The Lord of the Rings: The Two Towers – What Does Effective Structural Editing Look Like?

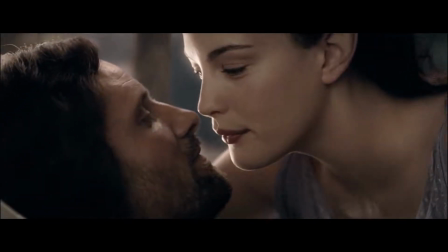4:31 She falls in love with Aragorn, which serves as a contrast to his relationship with Arwen, which is straining over her immortality.
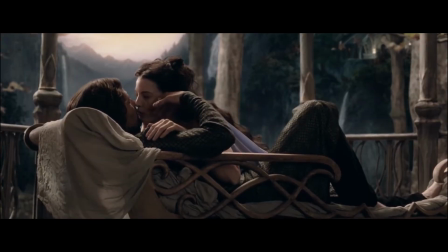4:38 The B plot is used to showcase Aragorn's growing role into leadership, which he completes in the next film,
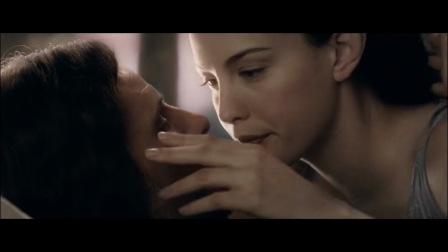4:44 and also the true beginning of the war for Middle-earth against Sauron.
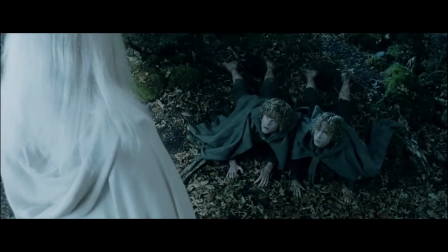4:48 The C plot is about Merry and Pippin, and ultimately their exploration about what their roles will be in the next film. Pippin doesn't really see the bigger picture of the conflict,
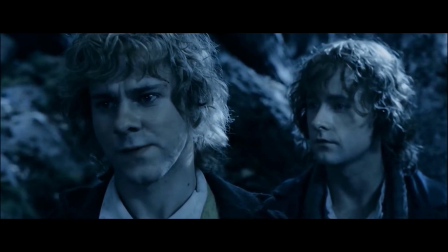4:57 and thinks that his and Merry's part in the story is over.
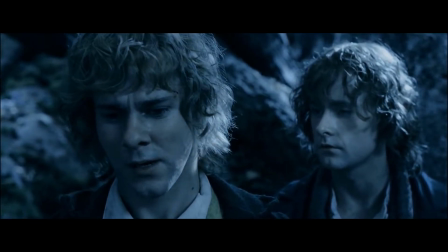4:59 As I said earlier, this plot is mostly about exploring the idea of giving up ground to a destructive force, and what the consequences of that would ultimately be.
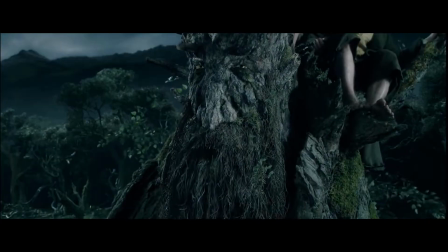5:07 Eventually the hobbits manage to convince Treebeard, an Ent, to involve himself and his kind in the war in order to bring down Saruman.
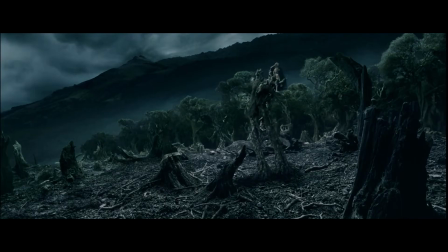5:15 This story is also a reflection of the wider themes of nature versus technology, which Tolkien wasn't shy of exploring.
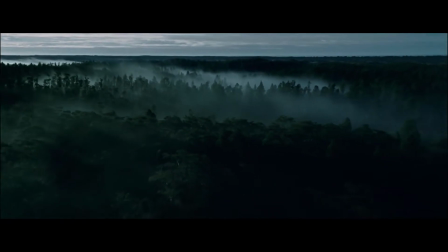5:21 As I said earlier, the way information is conveyed is effective in the same way that Frodo and Sam's story does it, We learn ideas the same way Merry and Pippin do.
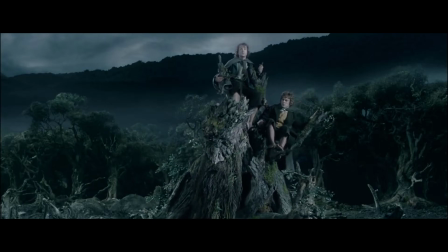5:29 So those are the three main stories in The Two Towers. It's a lot of information that I've condensed, and there are other things I haven't even mentioned.
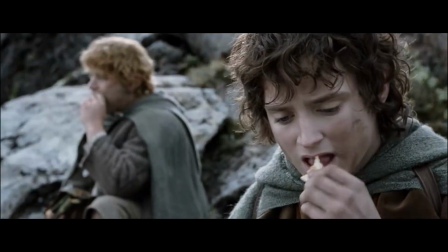5:36 So how is this communicated to the audience? Well, another element of their construction is how these would work as individual stories if they were disconnected from one another.
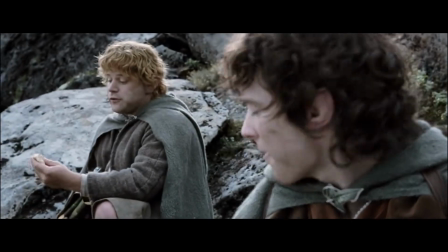5:46 Let's imagine for a moment that you see Frodo and Sam's story and nothing else.
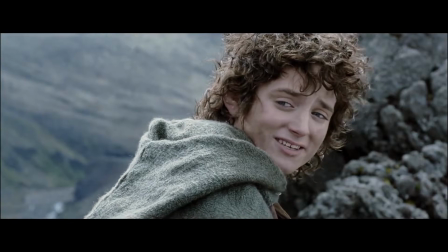5:50 You're given no other information than what's shown in their scenes, and it doesn't ever cut away from them.
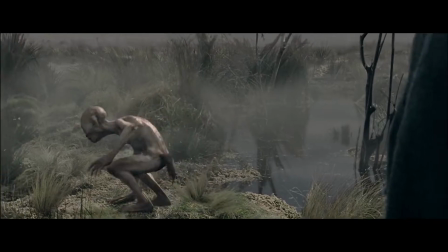5:55 It still works well. You get a 3-act story where they meet Gollum, spend time with him developing characters and themes,
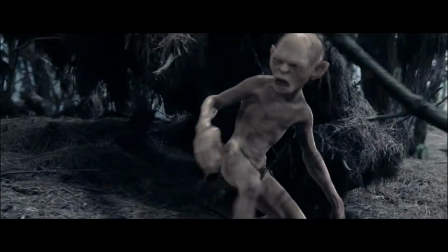6:01 and then the film ends with him feeling betrayed by Frodo and swearing to himself to lead them into Shelob's lair.
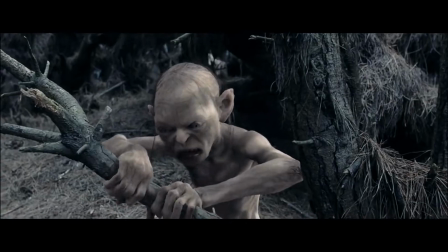6:07 The story is still interlaced with the first film,
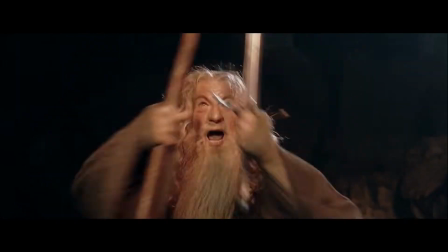6:09 so it feels like a continuation by having the opening scene of Gandalf's death and Faramir later telling Frodo about Boromir's death.
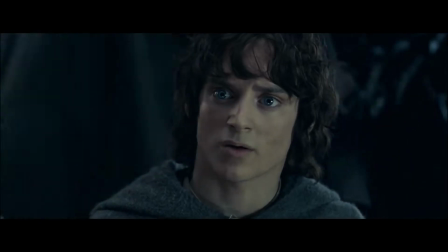6:17 These ideas all weave together well to explore the One Ring's effect on the world and the characters in it.
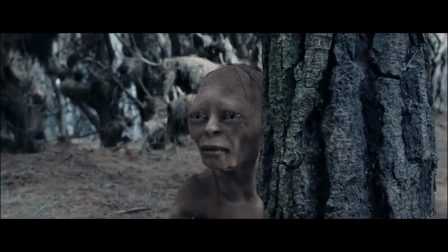6:22 Gollum's absolutely consumed by it.
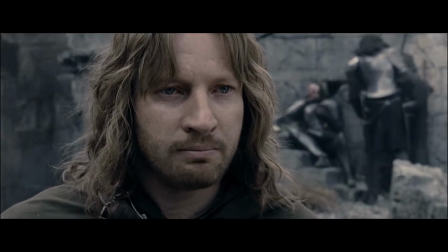6:25 Faramir wants to give it to his father, but changes his mind when he learns Boromir was driven mad by it, and Frodo is shown slowly being turned by its influence.
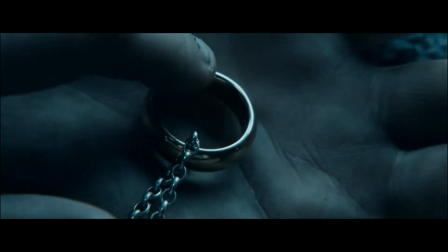6:33 After working this out as its own story, the next challenge is figuring out where scenes are placed in relation to the other two plots.
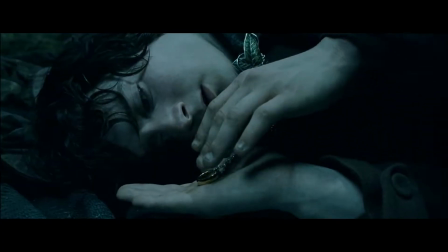6:40 Now obviously there's a natural progression of rising action, where the Battle of Osgiliath, Helm's Deep,
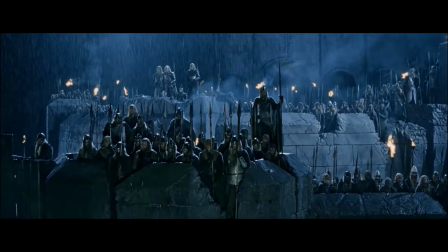6:46 and the Ents destroying Isengard all happen towards the end of the film and end concurrently,
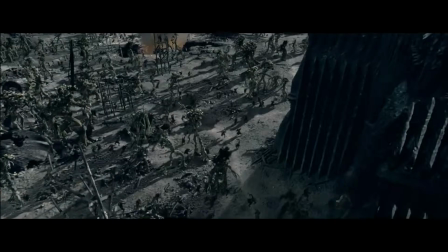6:51 which helps give the film a sense of finality while also not finishing off the story.
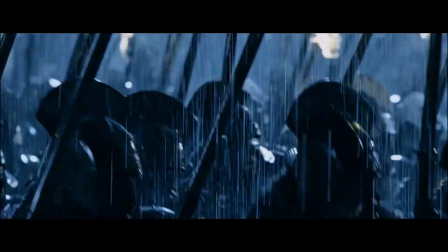6:55 The Battle of Helm's Deep is a particularly good example of the effect structural editing can have on the pacing of a sequence.
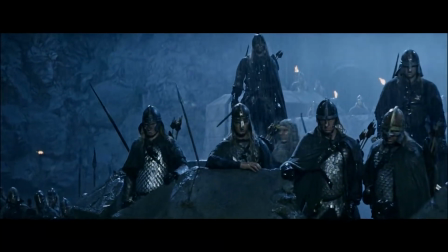7:02 With Helm's Deep, we are given a chunk of the conflict and then cut away when something large has happened to indicate an escalation in the stakes.
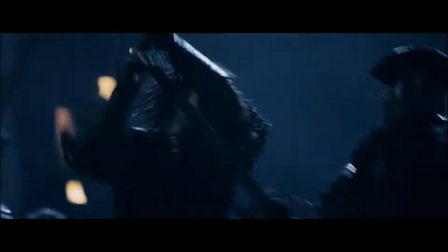7:09 For example, this moment when Aragorn kicks a ladder down off the wall.
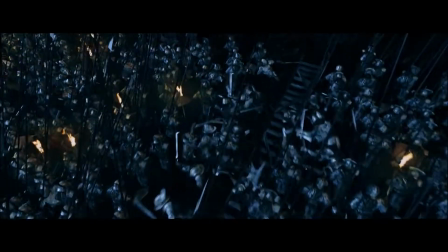7:13 We get a large sweeping shot which contextualises his actions in the broader battle and shows the scale of the fight.
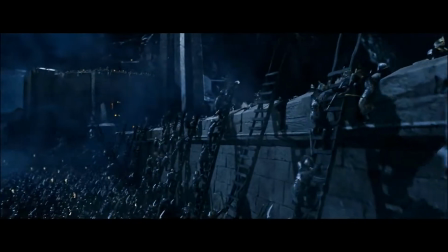7:19 We then cut to Merry and Pippin waiting for the Ents to have their meeting where they will decide what to do.
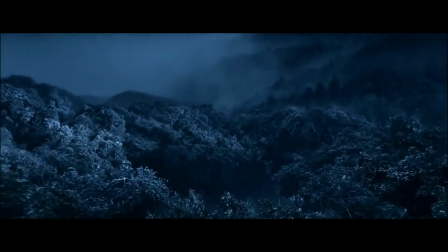7:24 The cut between these two scenes is incredibly deliberate as it helps highlight Merry's frustration at the Ents' blasé attitude.
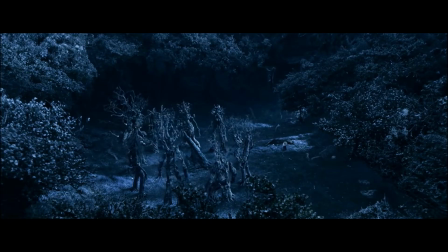7:31 We just got to see the death and destruction that could happen if they don't intervene,
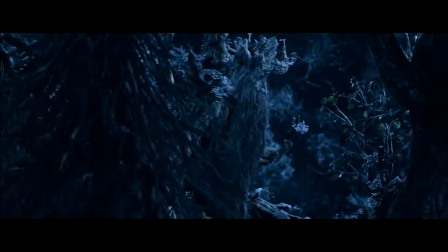7:35 and the actual slowness of this scene helps give us some levity while also helping the audience to relate to what Merry's thinking and feeling.
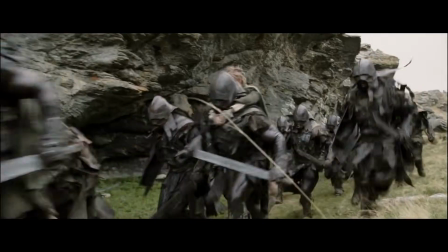7:43 However, let's look at another example from earlier in the film.
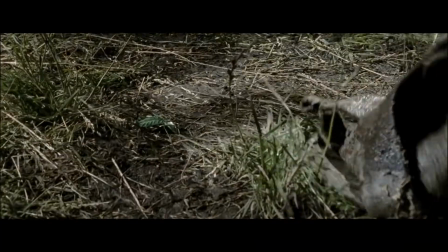7:46 When Merry and Pippin are being carried by the Uruk-hai, Pippin drops the clasp from his cloak intentionally as a way for Aragorn to track them.
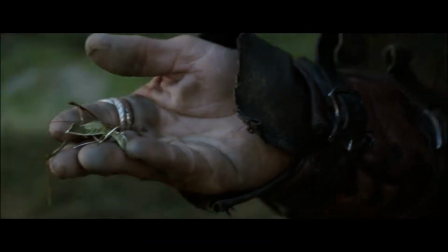7:54 This is used to connect the two stories together, as we then see Aragorn find it and follow their trail.
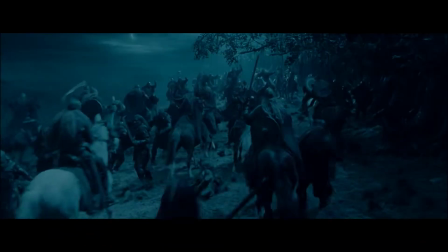7:59 We then cut to Éomer being banished from Rohan. This then cuts back to Merry and Pippin, who watch as the orcs are all brutally killed by riders on horseback.
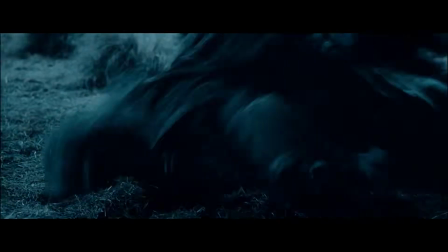8:07 This section ends on a cliffhanger where it looks like Pippin has been trampled by a horse.
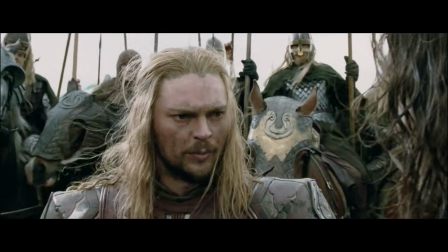8:12 We go back to Aragorn's perspective, where he meets Éomer and he explains that they killed the orcs last night, which seemingly confirms the hobbits' deaths.
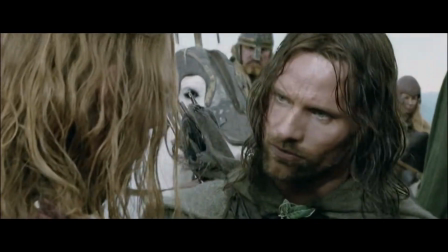8:19 This is excellent editing. We see Aragorn's plot connect to Merry and Pippin through the finding of the clasp.
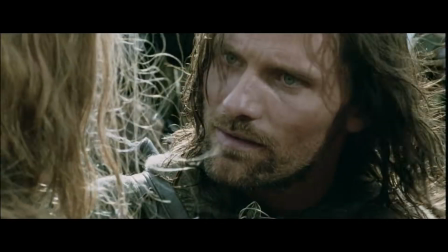8:25 We see Éomer banished from Rohan, who then kills the orcs holding Merry and Pippin, and then meets Aragorn the next day.
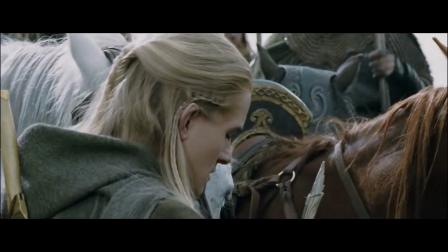8:32 The plots are interwoven beautifully, and it gives you a chance to piece information together yourself.
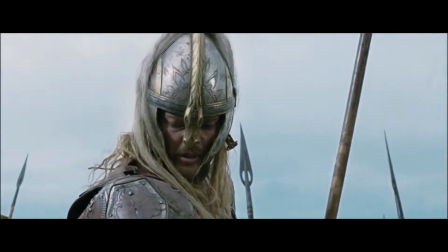8:37 Who Éomer is and his role in Rohan is explained purely through the cutting together of these scenes.
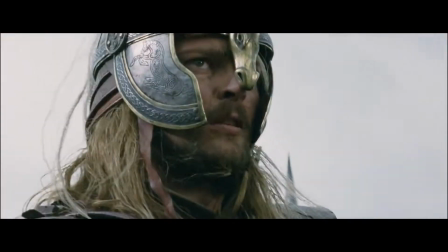8:42 You could have worked this out without any dialogue being spoken.
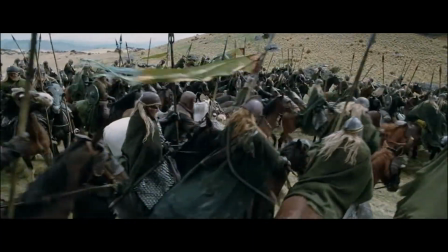8:45 It also allows Aragorn's entrance into the Rohan story a kind of cover, because this information is secondary to their main goal of finding the hobbits.
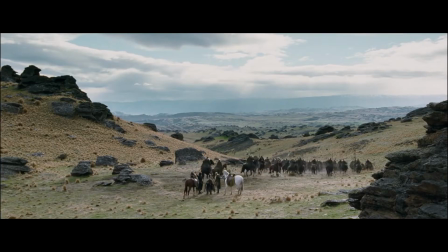8:54 It makes this beat feel less artificial, even though it's a huge coincidence that these characters happen to meet.
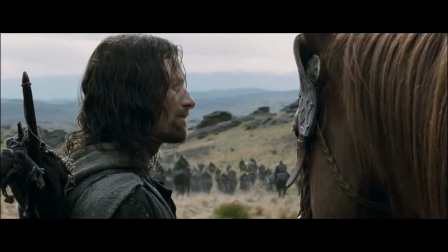8:59 By also leaving Pippin's fate a cliffhanger, it provides a sense of energy that carries the story into Aragorn discovering what actually happened to him.
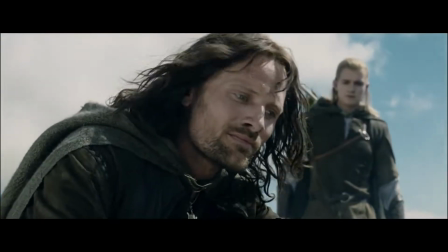9:07 This scene is also another great example of scene placement. Enough time has passed since we saw that cliffhanger, so questions are being formed.
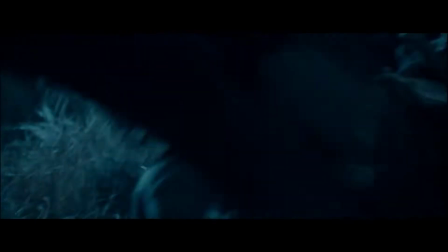9:14 The intercutting of Aragorn following their trail with us, seeing the hobbits escape, helps keep the tension up as well as keeping the stories linked.
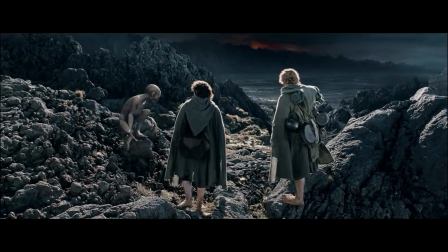9:21 We then get 2 long scenes with Sam and Frodo, which helps us re-engage with their story since we haven't seen them since the beginning.
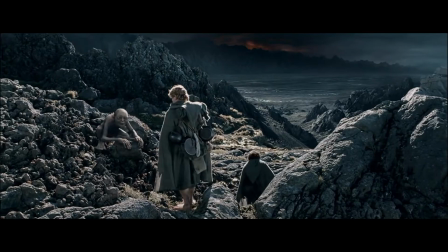9:28 This gap again gives the story a chance to breathe and naturally allows an audience to build up some questions in their mind.
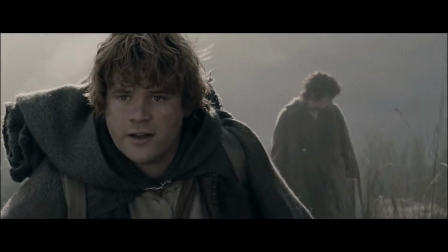9:34 What is Fangorn Forest and why is it so dangerous? Who is the White Wizard Éomer told them about?
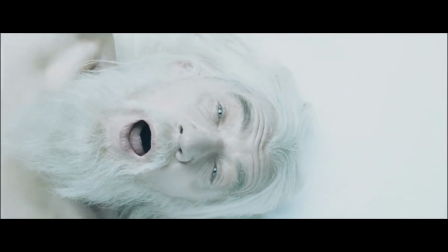9:40 Speaking of the White Wizard, Gandalf being revealed as alive here was set up nicely by the opening scene showing some of his battle with the Balrog,
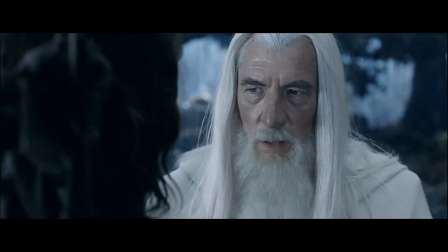9:47 which we get to see the rest of it in his explanation to Aragorn and also by Pippin and Merry meeting him first.
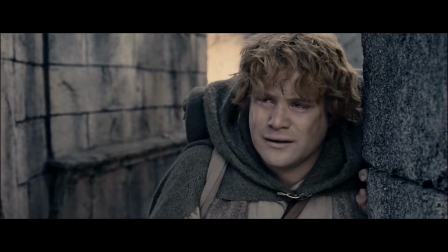9:53 So what is the cumulative effect of editing like this? Ultimately, I think it makes the emotional payoff of Sam's speech at the end hit way harder.
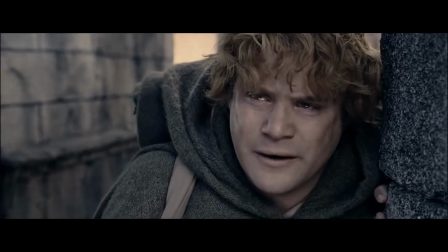10:01 His monologue is about the power of hope and the role that acts of good have in turning the tide against evil.
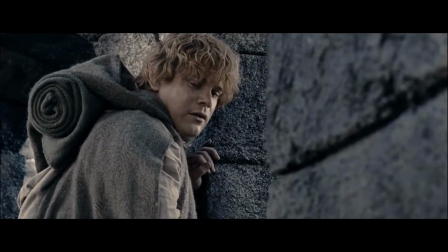10:07 It's not complex stuff, but it works so incredibly well because we've seen the other perspectives peppered in which confirm what he's saying.
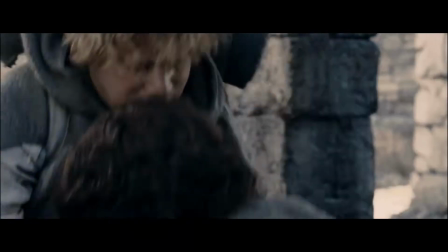10:14 I'm not saying that removed from this structure these emotional beats don't work, because the score and performances are doing a lot of the heavy lifting, but
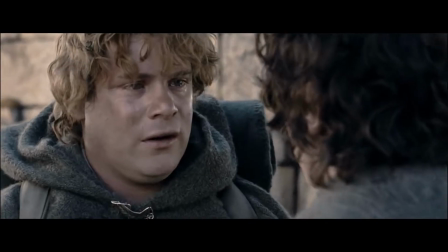10:22 I think we can all agree that the structural editing of the film has only made the narrative and themes stronger.
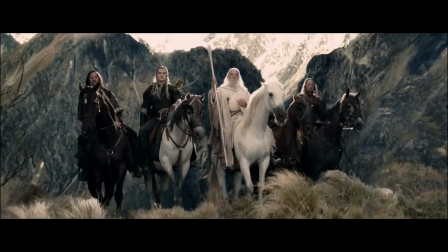10:28 In conclusion, structural editing is a lot like other ancillary elements of filmmaking, such as sound mixing.
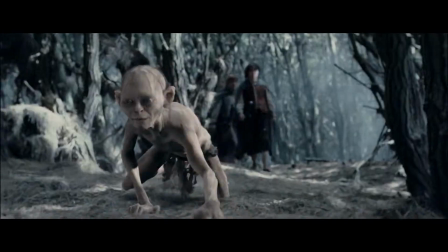10:34 If it works well, you don't really tend to notice it, but when it's done badly, it can lead to some films feeling a bit off or like it's missing something.
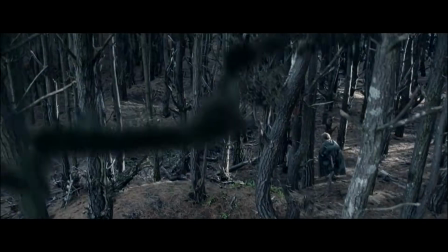10:42 Lord of the Rings is great for a lot of reasons, but hopefully I've highlighted why this sort of work done on the story can be essential to creating something iconic.